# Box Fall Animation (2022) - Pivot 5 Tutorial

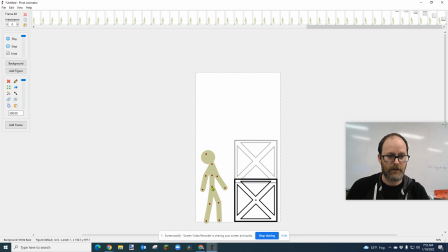going to hit the ground and then he's going to bounce up so i'm going to hit in fact i'm going to move his head so again it's right here when it hits the ground space bar now that hit the ground and now i am going to move up like like i just got bounced in the sky so the first one is going to be close
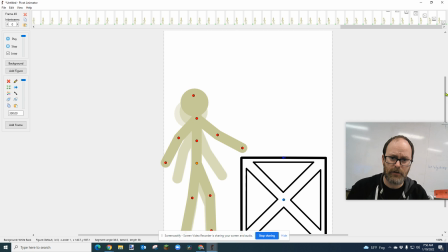so let's go back i'm going to zoom in a little bit and i can grab this handle on the side to drag it down i'm going to move him down i'm gonna use the arrow key
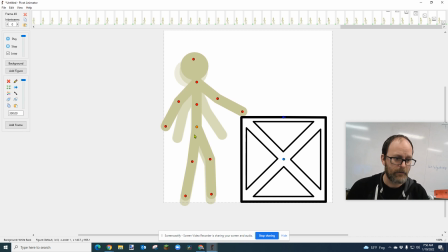right there i'm gonna use the arrow so the first one is a tiny tiny little bit space bar next one's going to be a little bit higher. I'm going to start putting his arms out just a little bit too. I'm just going to make little adjustments. Okay.
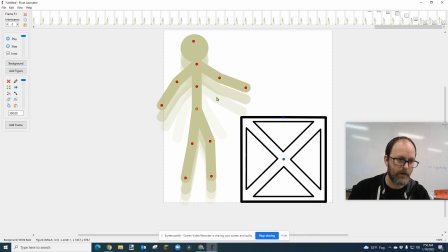And then I'm going to move them up. I'm hitting space bar. I'm going to make his arms go out a little more. And then as he gets closer to the top of his, you know, like when something pops up, it goes up and then falls down. So I'm going to slow down now. See, I'm getting closer, and
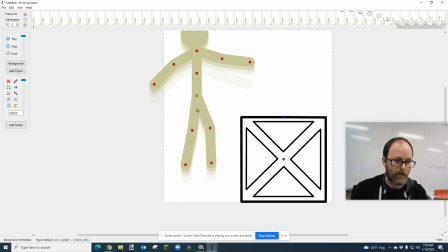then he's going to fall down, and I'm going down a couple clicks. I'm going to go back and adjust his hands a little bit in a second, and
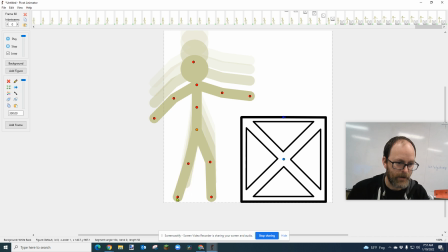I'm going to make his legs spread out a little, like when you land, you sort of bend your knees, you know? So, I'm going to do that. I'm going to just get him so his feet are touching the ground, okay?
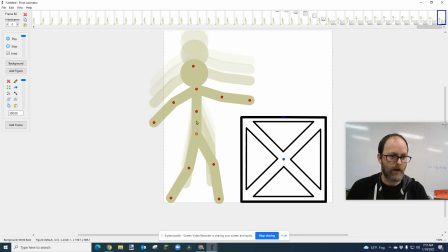Space bar. Now, let's just, I'm going to use the arrows next to the letter M in the question mark. The comma and the period will let you advance one frame at a time.
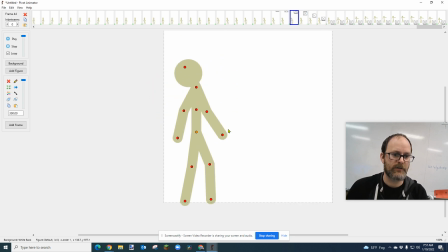Now, I'm holding this and moving through because I want to see the animation and see how it looks.
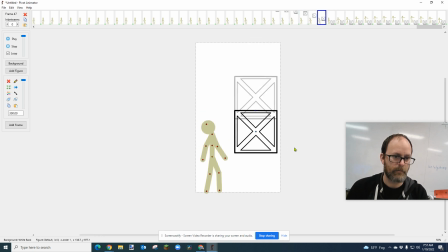I think it looks pretty cool. I'm going to hit play. I'm going to hit play on this. I'm going to set the speed to 24 frames. 23, sure, why not? That looks pretty good.
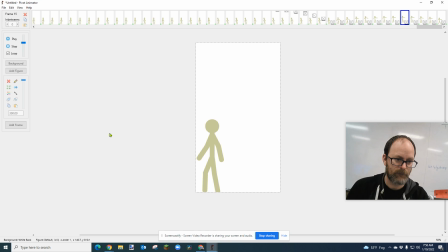I'm going to hit, when he's landed, I'm going to put his arms out more. And I'm going to hit space bar. 1, 2, 3, 4, 5, 6, 7, 8, 9, 10. Play.
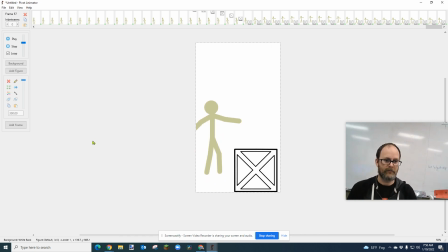I want it to just have a nice stopping point. I'm going to make that longer. I'm going to even add more. I'm going to add until I feel like I'm happy with it. 1, 2, 3, 4, 5, 6, 7, 8, 9, 10, 11, 12, 13, 14, 15, 16, 17, 18, 19, 20. Play. Watch it. Stick it.
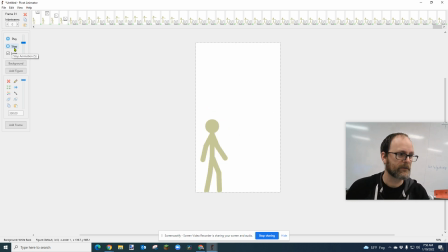I could also have my character kind of flip around again so that there's like a loop of the box, like an eternal loop. Maybe I'll have him kick the box. Why not? Let's have him kick the box. Oh, and I want to fix the arms.
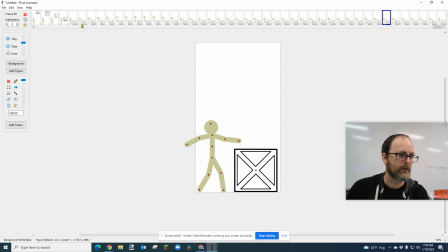So I'm going to fix the arms first. I'm going to run backwards. I'm going to go back to the spot where he starts bouncing up. Okay? And I'm using the period and the comma. Okay? and see how his arms are slightly moving up here i'm gonna keep making his arms move up each frame
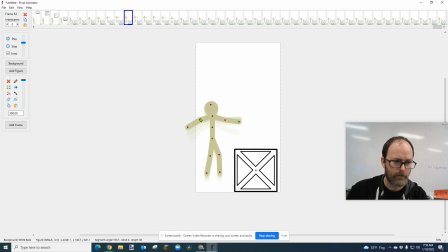like like he just got like really surprised by uh this motion here maybe even move his arm a little bit and then i'm i'm readjusting it like oh i'm falling
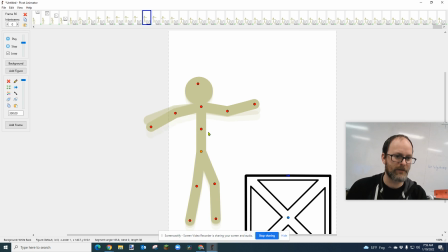i gotta zoom in i gotta zoom in yeah zoom in if it's a little hard to grab those buttons zoom in uh and then his arms look like they're coming back down i like that i'm gonna
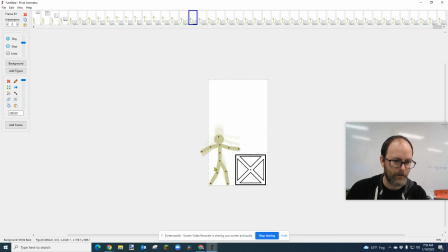i like that they kind of spread out like how i would i think that's what i would do when i fall too there we go and i'm having to kick it i'm gonna have him wait a full second he's just gonna kick the box off the screen and turn back around so um
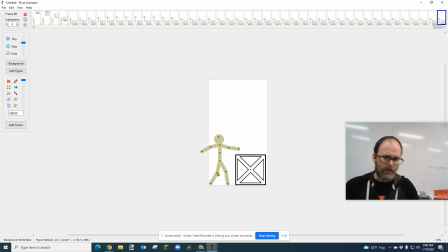i'm gonna go this frame i'm gonna to have him, um, let's see when you kick, you sort of, I'm to stand up and try this.
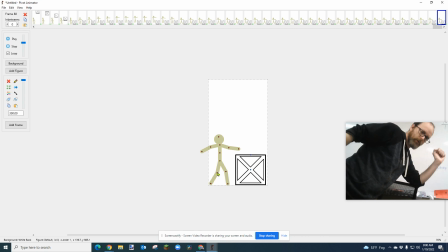Okay. So when you kick, you, you pull, like you sort of pull your arm back.
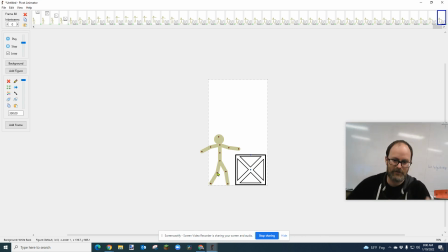And like, if you're doing an exaggerated kick, you sort of like almost use your arms. So like the opposite arm, uh, I'm going to kick with this foot here. I'm going to lean, uh, you know what? Kick is going to be complicated. I'm just going to try it. I'm just going to try it. I'm going to go put this arm up.
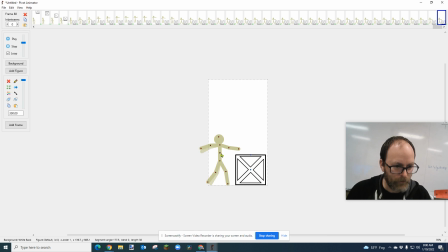a little bit. I'm going to lean him forward a little bit. I'm going to zoom back in.
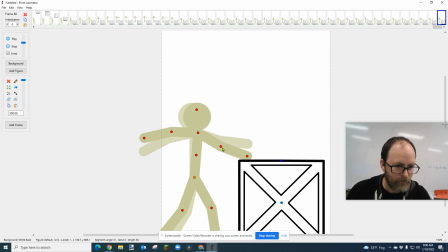Space bar.
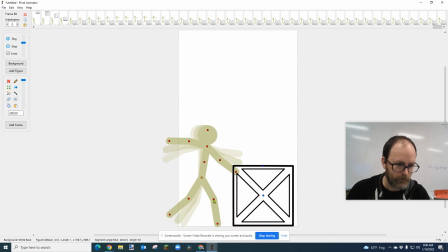Actually, I'm going to hold down control alt, and I'm going to rotate his body just a little bit. See that? I'm going to grab his dot. I'm going to put him right back, his foot right there, because it's going to look like he's actually tilting back, you know?
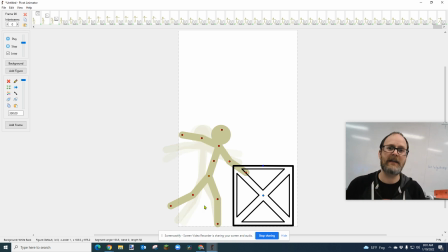Okay, space bar. These actions, I think, are the most important to spend a lot of time making them smooth. and and and really you know focusing on i'm going to straighten this leg out a little bit put it right back in that spot i'm going to rotate my whole character by holding control and alt
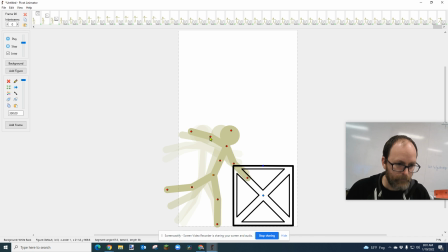because i wanted to really kick this box he's getting his leg up bending his back and i'm just going to go a little bit more
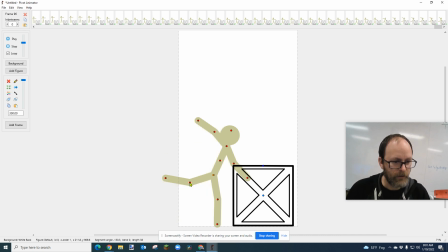and then hold hold two three and then boom this starts moving forward and we see his body tilting back and we're pulling this up and the leg is going to start picking up speed because this is a very quick kick okay
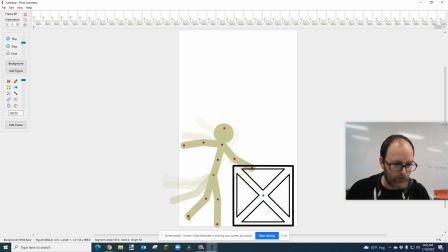boom i'm going to bend it up so it can come underneath trying to keep the body i think this is going to look good we'll find out it might not it might look like total trash, but there you go. It'll be what it is.
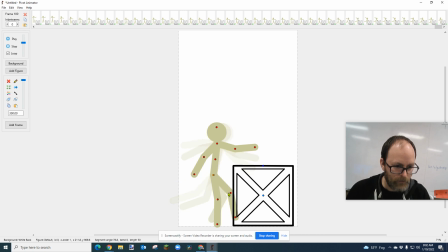And here goes. There's the thing. I'm going to use the arrow keys to slide that over. There's one. And then the kick's going to go through like this with the leg extended,
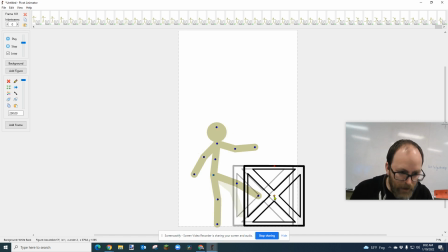and we'll have the box sort of there. It's very heavy.
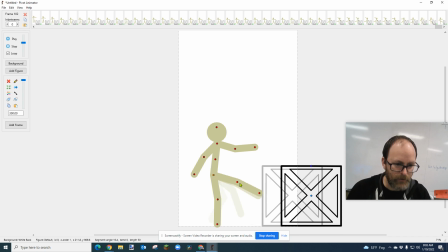I'm going to slide. The kick's going to keep going up a little bit. Body's going to keep coming back. Arm's going to go down. This arm's going to go up. Okay, and then I'm going to have it slide off screen there, and
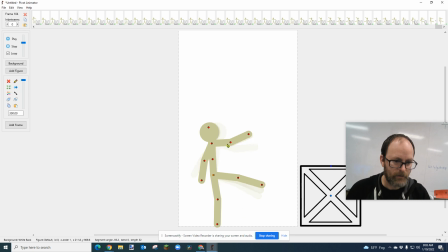then finish the kick, and then we'll start bringing the leg back down. Legs, this is coming up. This is coming down. So this is, I'm just, I'm really going into some detail here.
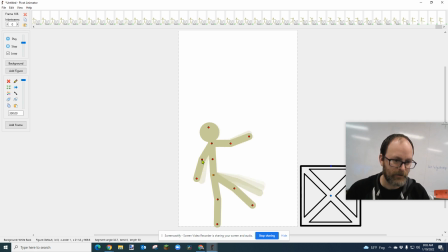You do not need to go into this much detail. This is for me.